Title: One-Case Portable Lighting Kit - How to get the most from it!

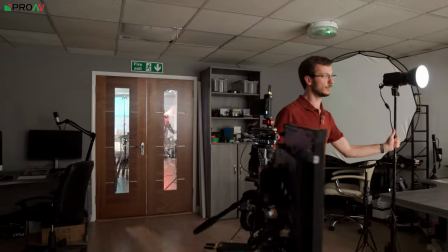492s
I mean, there will be some cases where you want them to look really sort of tough, maybe something like that.
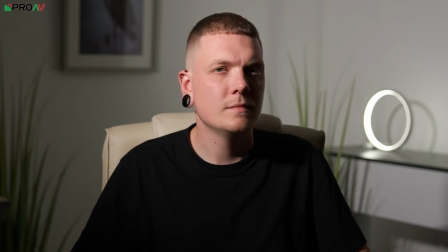498s
But if you look at what it's doing to the highlights on his face, the shadow, the nose shadow, for example, the really harsh cut line underneath his chin, it's a very, very hard, unflattering,
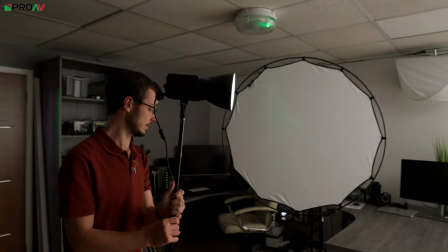510s
tough style of lighting. And there might be some situations where that's appropriate, but for the vast majority of work,
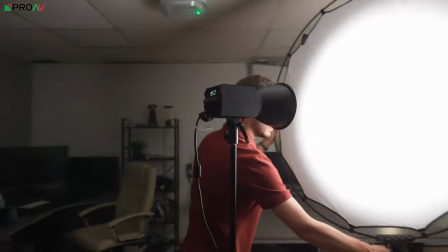517s
it's going to be much more suitable to have a nice big soft light.
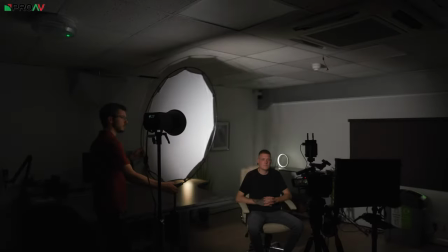522s
So in terms of placement, we don't want too far around to the side and we don't want too far in front of him.
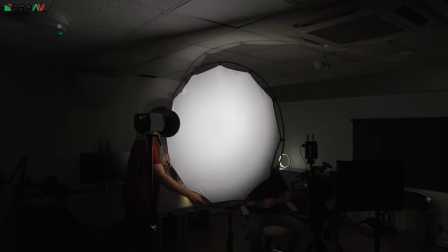527s
I like a sort of 45 degree angle and just walking this big diffusion in as close as we can get it to him without it popping into frame.
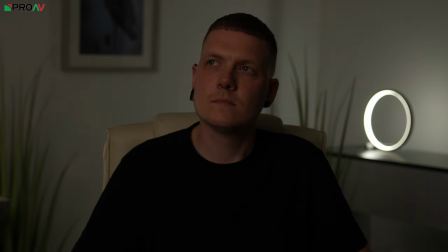535s
And then with the actual light, all we're trying to do is fill as much as possible of the diffusion sheet.
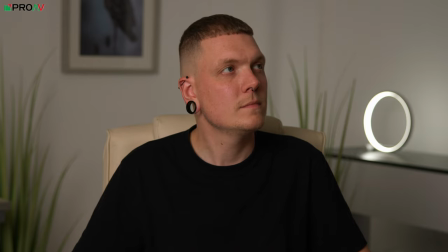544s
And now, as you can see, that's really nice, soft, flattering light. I might just push it all slightly this way.
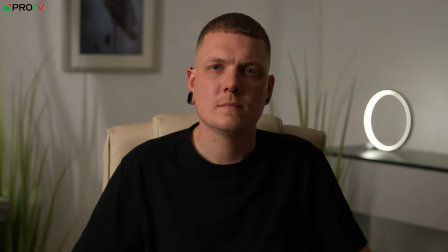551s
You can see what happens to the image as I pull it further round and make it slightly more side on.
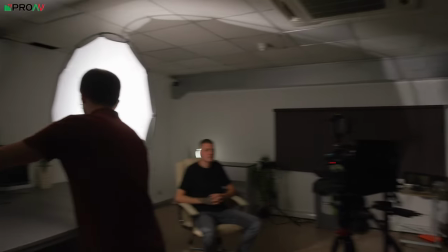558s
Pretty much all of the left-hand side of his face there is in shadow. If we split the difference, this might be where I would normally do it.
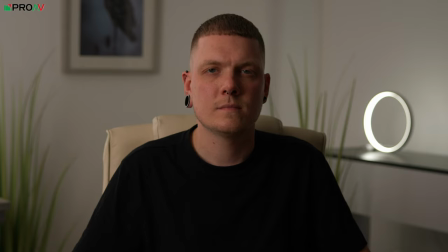567s
So that there's just that sort of Rembrandt style triangle of light on his cheek.
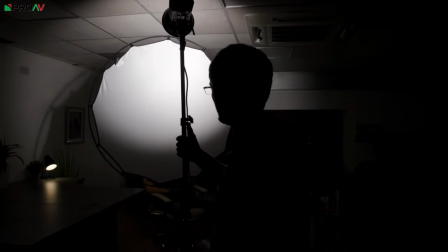574s
And if I make this light behind the source a bit taller, that's going to help with that angle.
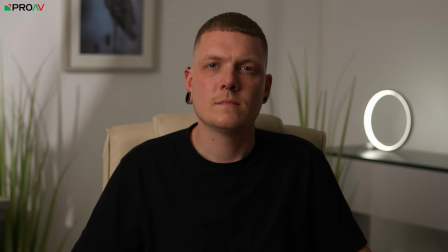582s
There we go, like that.
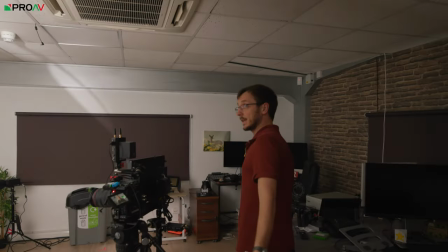588s
Perfect. That's really nice. So that's the key light, and of course the key light is the most important light of the bunch. That's what's lighting your subject. That's the you know, if that is the only light you set up in a situation like this, you're still going to be all right.
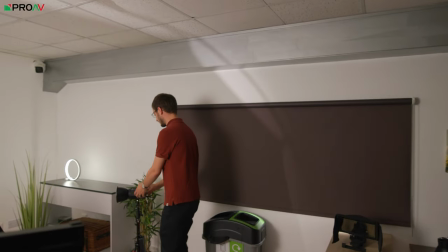604s
That is the most important one to get right, and so that's the one that I always start with first.
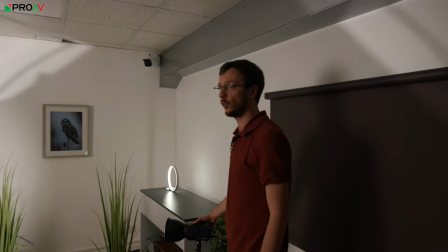610s
With the second light, there is all sorts of things you could do with this.
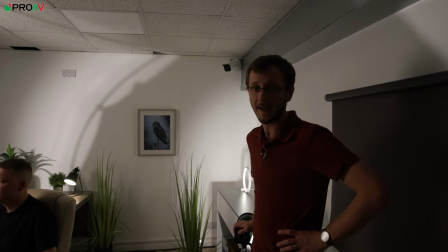615s
This could be a background light, it can be a backlight, little accent light.
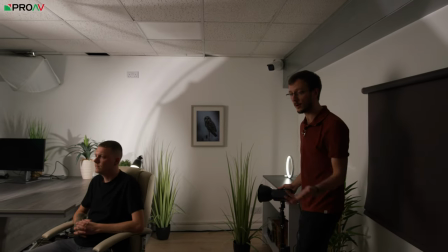619s
And if you add to this the Fresnel or a gobo mount or all sorts of different accessories,
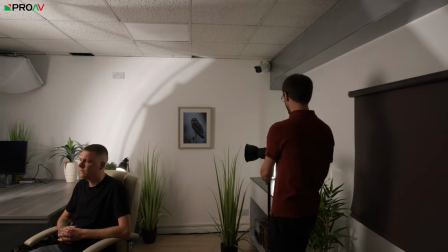625s
you can add to this in order to make it much more flexible. If you want to take this that one step further.
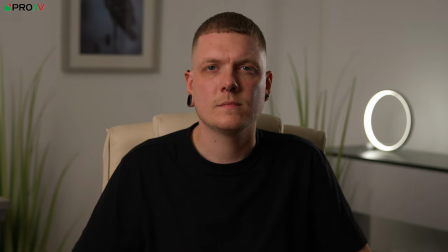631s
But for now with this, what I would probably say most people would do is have this on really, really dim as the backlight.
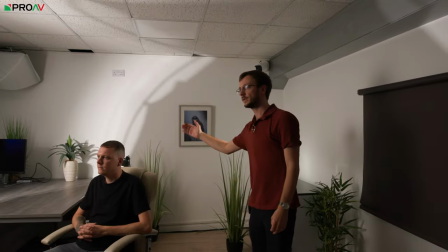641s
So on the opposite side to the key, and all it's doing is just hitting this side of his face there a little bit.
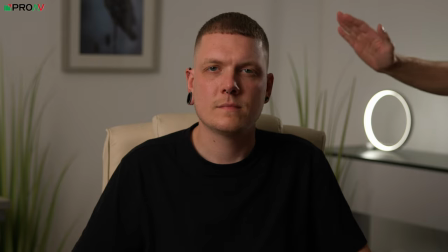648s
You can see as I put my hand in front of it, what it's doing to Liam's face there. And that's just separating him from the background.
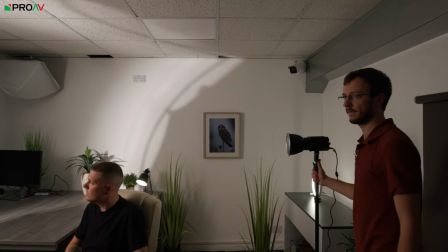654s
It's giving him a bit of that 3D pop that we look for in video. If I walk this too far this way, it's going to be hitting too much of his face.
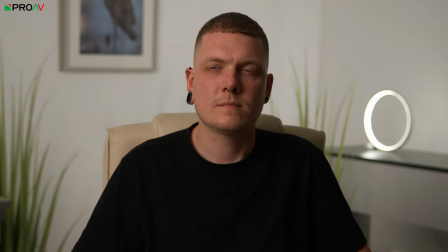662s
Can be really unflattering. The other thing you could do with this is just point it at the ceiling and blast it,
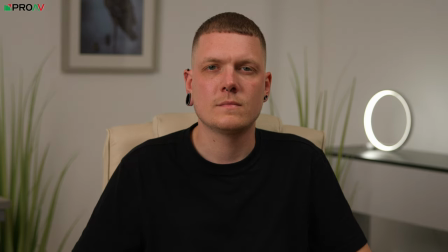670s
and then it will be quite a standard sort of fill light to fill in one side of his face and give a much flatter look,
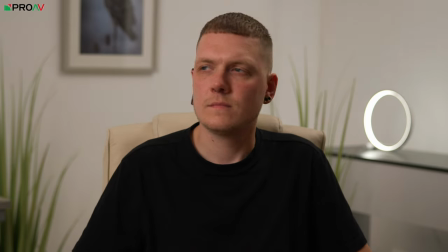678s
which could be quite nice. The other thing we could do with this is use it as a background light.
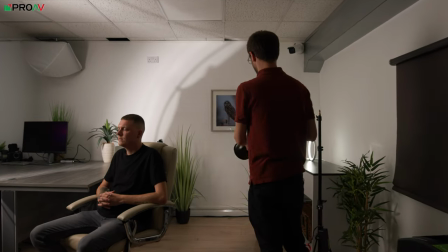684s
So I'm actually going to take it off the stand for this and just hit some of the wall with it.
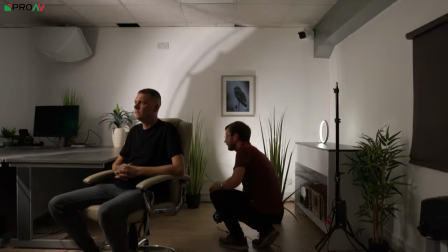690s
And this is where things like gobos, for example, really come into play to mean that you can create some really nice effects.
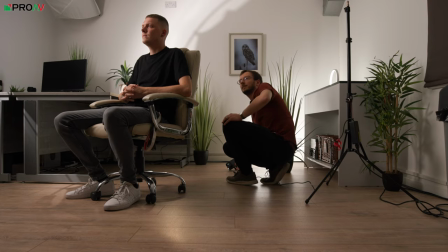699s
But if I do something like that, for example,
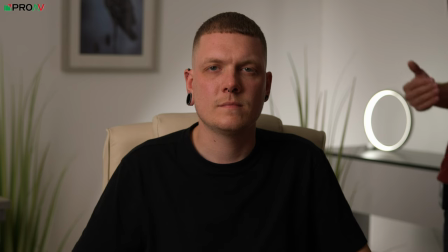703s
it achieves the same thing as the backlight, where it's separating him from the background because it's so much brighter here than it is on the side of his face.
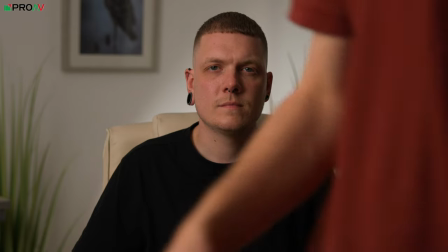712s
I think that looks a bit moody with the side like that,
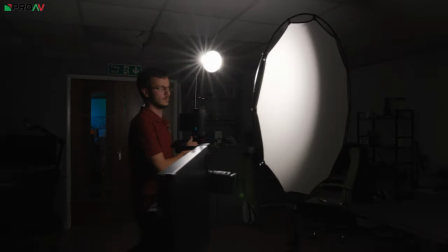716s
so I might pair that with more of a overall front-on key,
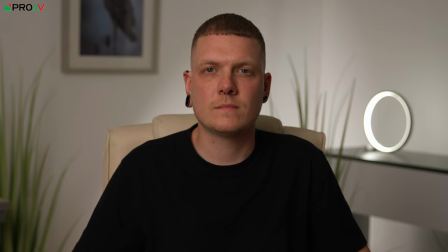724s
for example, just to keep the light on him a little bit more neutral because it's a bit more stylistic in the background.
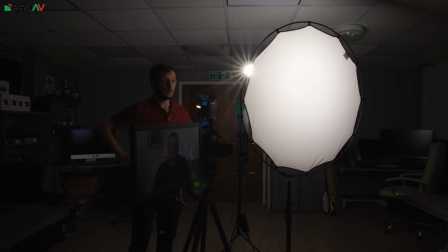730s
But that's another way of using that second light to add a bit of separation. Now, obviously, if you want to add small portable lights into this, anything like that, you can do it.